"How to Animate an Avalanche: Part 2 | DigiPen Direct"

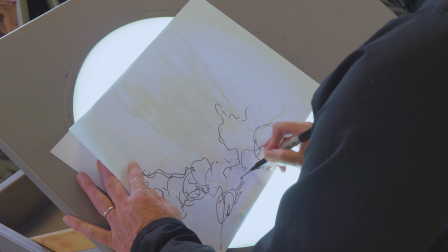255s
It took me many years to wheedle this out of one of our animators. Of course, the fear is always that if they share too much information, that one day you'll take their job.
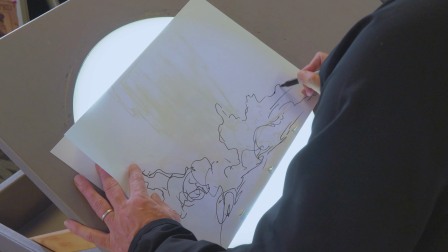264s
I say, one should never hoard information. One should always share and never be fearful of sharing that information.
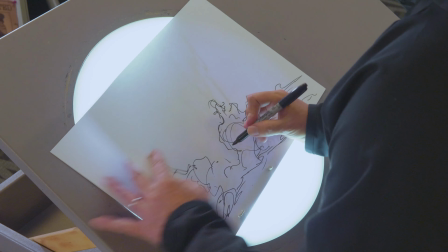274s
I spent many, many years cataloging and putting together a lot of the work from a lot of the masters at Disney.
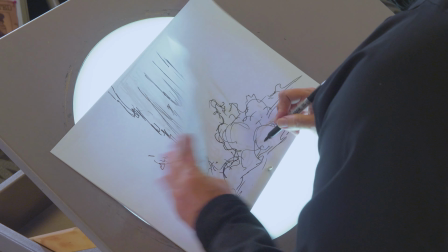281s
I was very fortunate to work with a lot of these individuals.
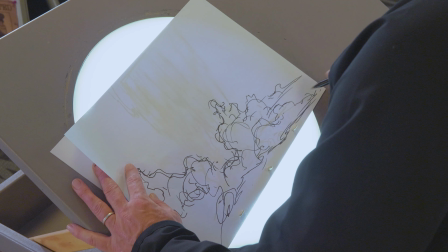285s
We always say we stand on the shoulders of giants, and in my case, that's absolutely the case.
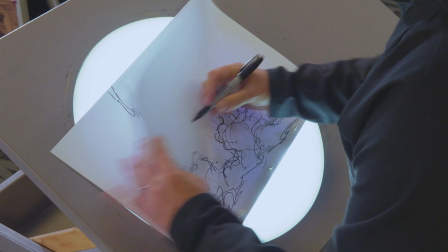290s
I would have had a career without all the wonderful information from these other fantastic lifers, people who've been doing this animation
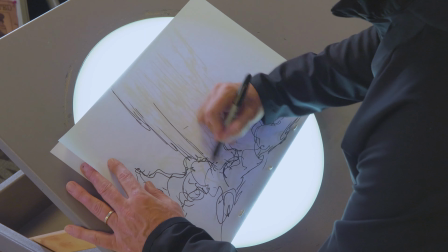298s
much of their life.
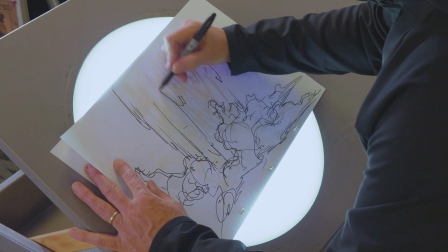301s
All right, so we have maybe some new shapes coming here,
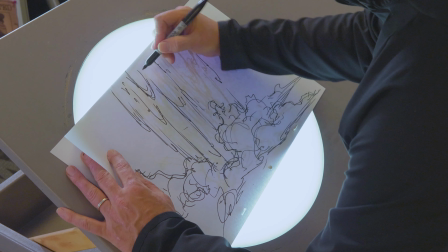309s
but for the most part we're just keeping it really loose because remember, this is a gesture.
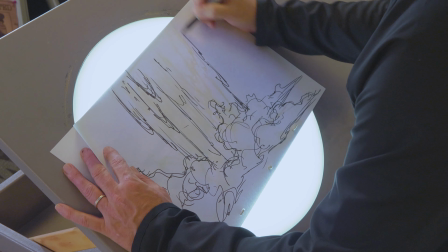316s
Think of it, as I had mentioned before, about drawing the human figure.
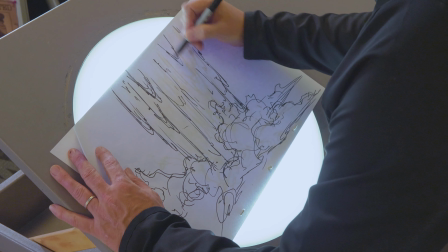321s
How much of the essence of a figure can you express in 1 minute?
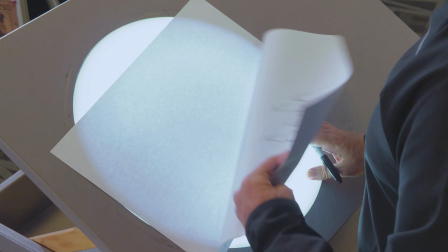326s
All right, so let's just say that we're going to stop right here,
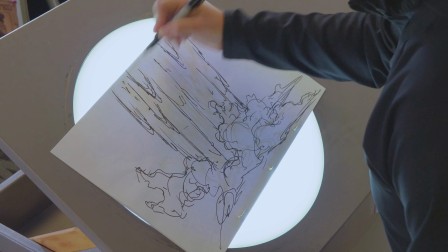330s
and then notice that I've been almost like my range of motion is this.
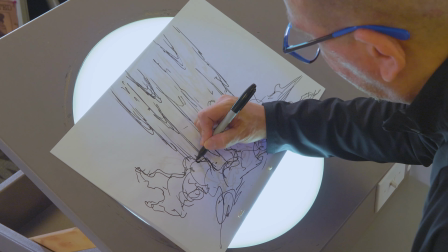335s
Now I'm going to switch to this range of motion, and now I can begin to design and to carve out the shapes.
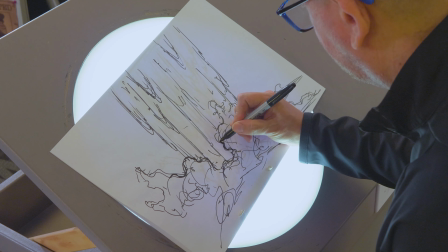343s
The animator trick here, we're always looking at a system of opposites.
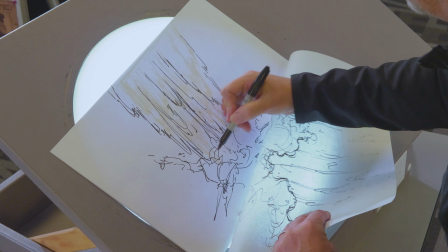347s
So notice there was a little bit of convexity, and now there's concavity here.
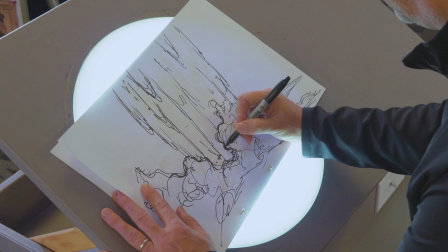353s
So it's a system of opposites. I'm pushing this direction.
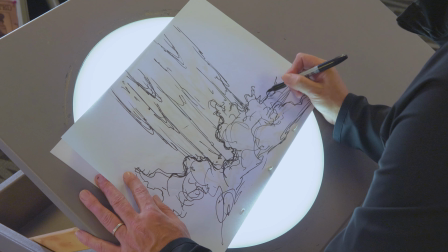359s
The eye is always looking for contrast, always trying to avoid twinning,
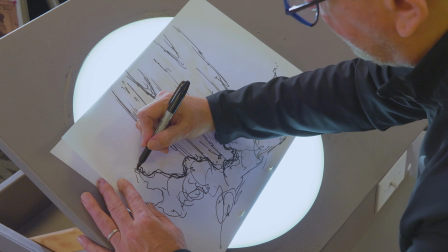363s
always trying to avoid anything that might be tantamount to bilateral symmetry.
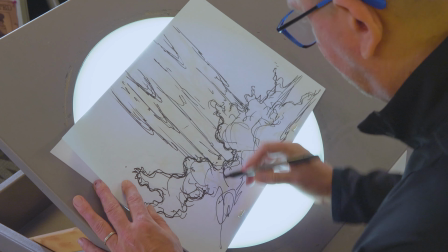372s
Now this is not necessarily a beauty path, but it's one in which we're beginning to define a little bit more what are these shapes
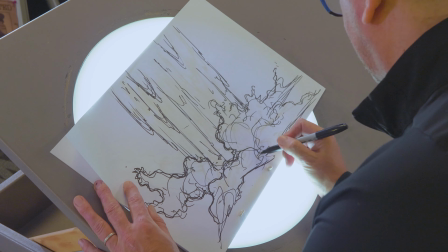381s
and what are their respective paths, where are they going.
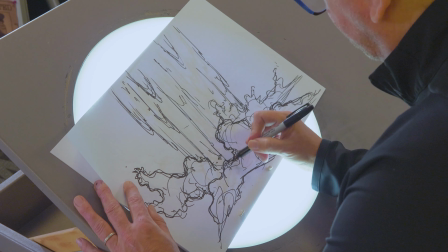387s
So in terms of line hierarchy, we want to show that there's distance, that this is definitely closer to camera and this is a little further away.
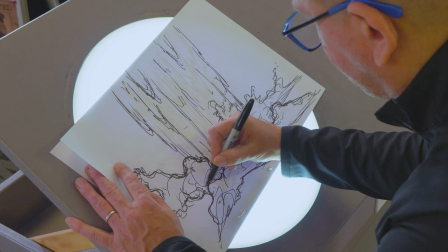396s
And as I also said, we can now think about what is this inner silhouette?
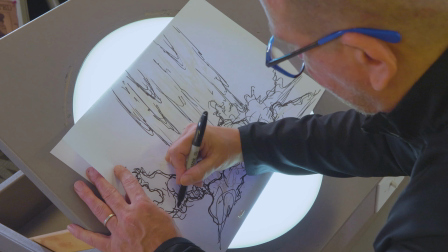401s
What is the shape that also begins to define the
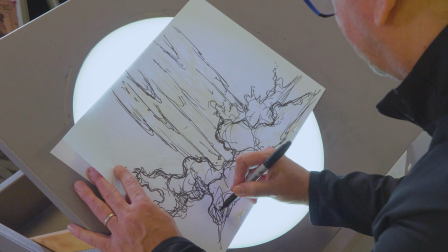406s
topography and the volume of this avalanche? Now this could be anything.
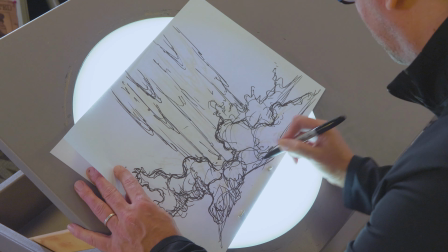412s
It could be fire, it could be smoke, it could be water. It's going to be the same process. We always start with the gesture,
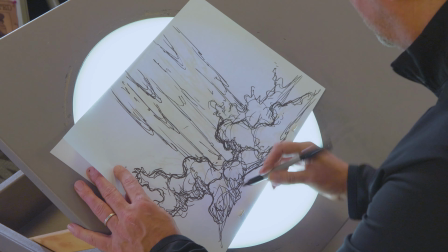417s
and developing these inner shapes is just as critical as the exterior silhouette, in my opinion.
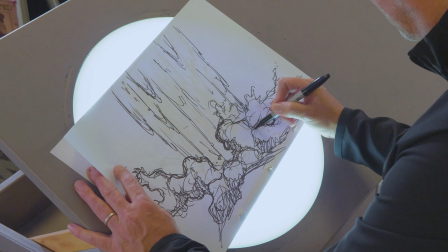425s
It becomes very important. You always have big, medium, small shapes. So this would be our big shape here.
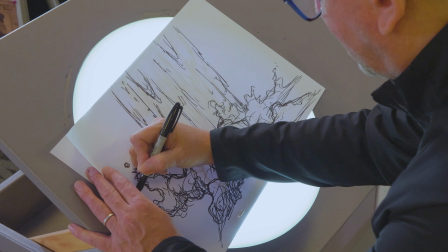432s
This would be our smaller shape, and this would be our smallest shape.